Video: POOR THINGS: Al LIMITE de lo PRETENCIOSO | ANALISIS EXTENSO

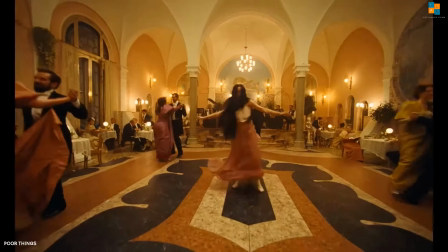16:11 Los ángulos de las cámaras, cuando se trata de seguir emociones, Como la escena en donde Bella baila y se siente feliz Ojos de pescado para darle un toque distinto Sobre
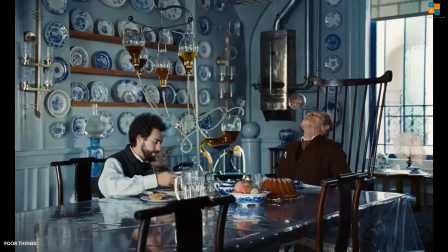16:20 todo en la primera etapa del film Y una paleta de colores representativa de cada ciudad Momento o transición en la subsistencia de los personajes Mucho zoom La cámara está constantemente haciendo bastante zoom aquí en Pobres Criaturas Y eso también es una nueva forma
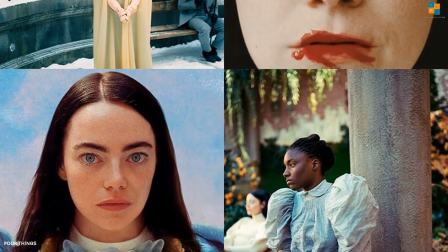16:38 de aportar algo nuevo al diseño de un film En la parte física Eso es lo que el director quería hacer con esta película, desarrollar más escenas a partir del zoom y que por supuesto el mundo de Bella fuera distinto a lo que ya se conocía. Es inteligente, curiosa y desafiante, su mundo tenía que ser a la altura de su singularidad.
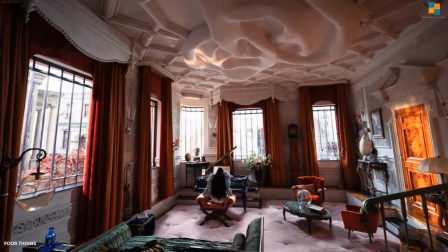17:02 Palabras del mismo fotógrafo Robbie Ryan y que por ello Giorgos Lantimos decidió crear los sets de la película desde cero.
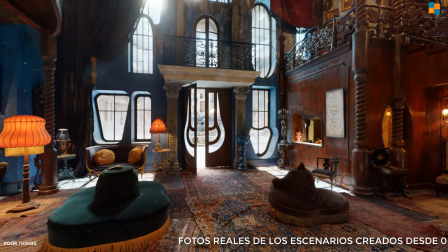17:10 Así que los sets tenían que ser detallados y complejos para reflejar la personalidad de su protagonista,
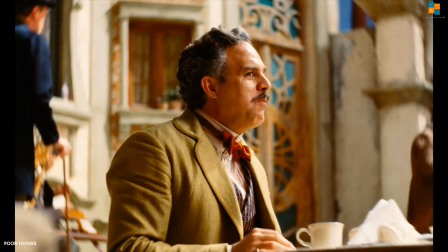17:17 dando una mezcla finalmente de algo hermoso y extraño a la vez.
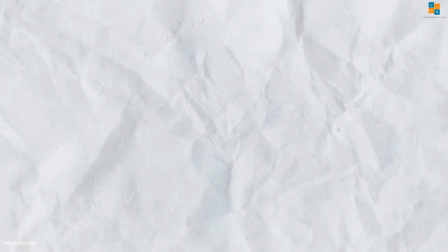Finalmente, Pobres Criaturas es un film que se mantendrá por mucho tiempo en la conversación.
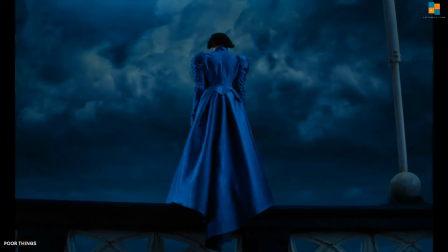17:34 Es un film revolucionario, sí, en ciertos aspectos, llegando a jugar con el límite de lo pretencioso,
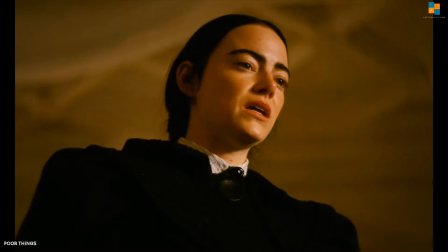17:41 hablando tanto del tema central del film como de los aspectos extravagantes y esta búsqueda constante de hacer las cosas diferentes por parte del director. No te voy a negar que estirar tanto el detalle en algunas partes del film sí se sienten como que demás,
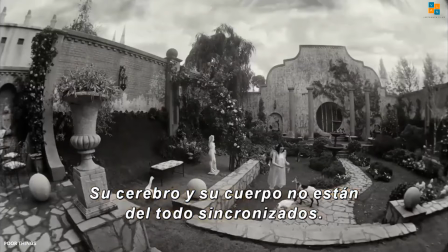17:56 pero son detalles minuciosos que no opacan a la obra magistral que sin duda se merece todo el reconocimiento que está recibiendo.
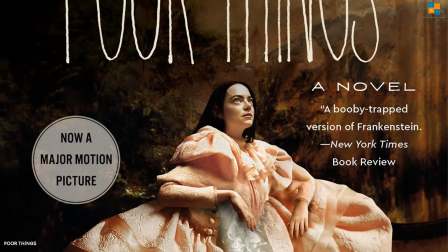18:05 Y en donde más allá de presentarnos una reversión de una novela ya escrita,
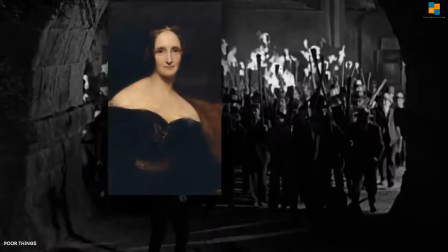18:11 de agarrar referencias de films existentes para hacerles un homenaje y
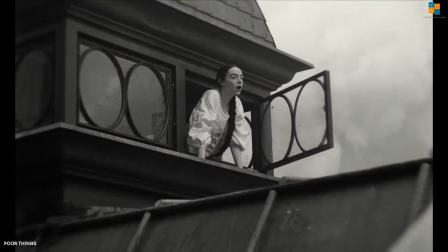18:15 crear una nueva historia mediante todas estas infusiones e inspiraciones, Pobres Criaturas llega a terminar siendo un film exuberante,
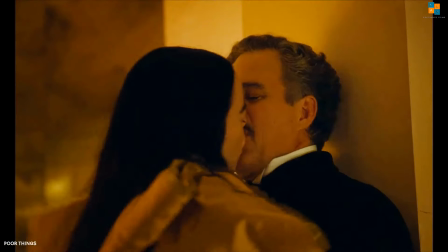18:24 vertiginoso y arriesgado El cual se libera de sus cadenas mediante grandes actuaciones de sus protagonistas Y nos
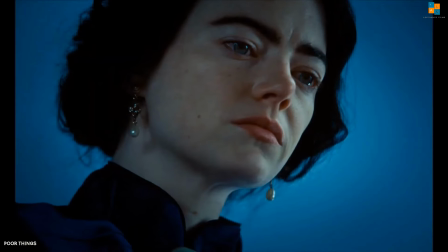18:32 cuentan una historia en la época victoriana con adeptos de nuestro entorno contemporáneo Las injusticias sociales y ante una masculinidad tóxica que abofetea Y que persigue con bastante,
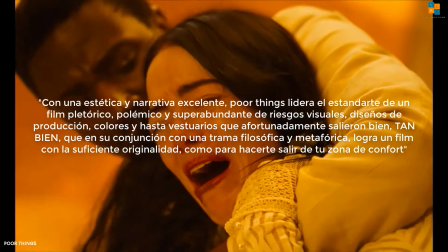18:44 bastante humor Con una estética y narrativa excelente Poor Things lidera el estandarte de un film pletórico,
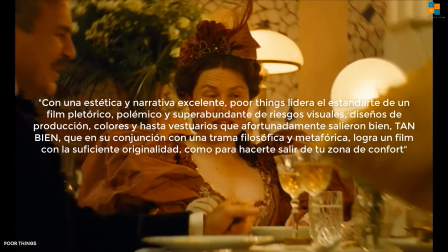18:52 polémico y super abundante de riesgos visuales, diseños de producción, colores y hasta vestuarios que afortunadamente salieron bien.
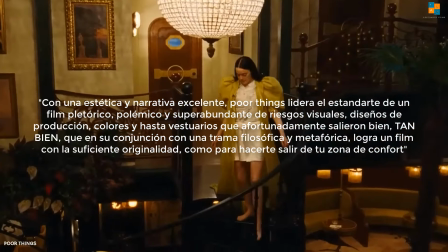19:01 Tan bien que en su conjunción con una trama filosófica y metafórica logra el resultado de un film con lo
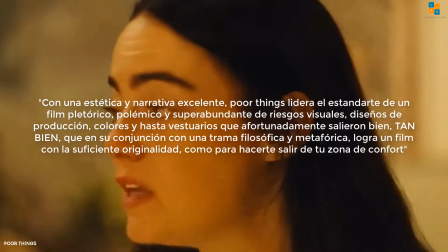19:08 suficientemente originalidad como para hacerte salir de tu zona de confort. Mira nada más esa fotografía. Y sí, son de esos films que seguramente entras al cine de una forma y sales con una cara que no te la crees ni tú. Así que yo por eso, eso, mi querida criatura, a este film, yo le doy cuatro estrellas y media como calificación personal. Pero evidentemente, claro que sí tenemos que reconocerlo, tiene calidad suprema.
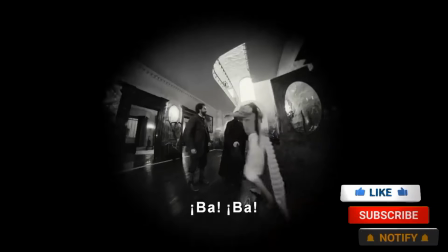19:45 Esto es Bella. Badamond. Good evening.
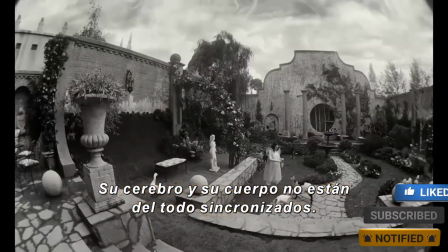19:51 Her brain and her body are not quite synchronized. For it is a happy day.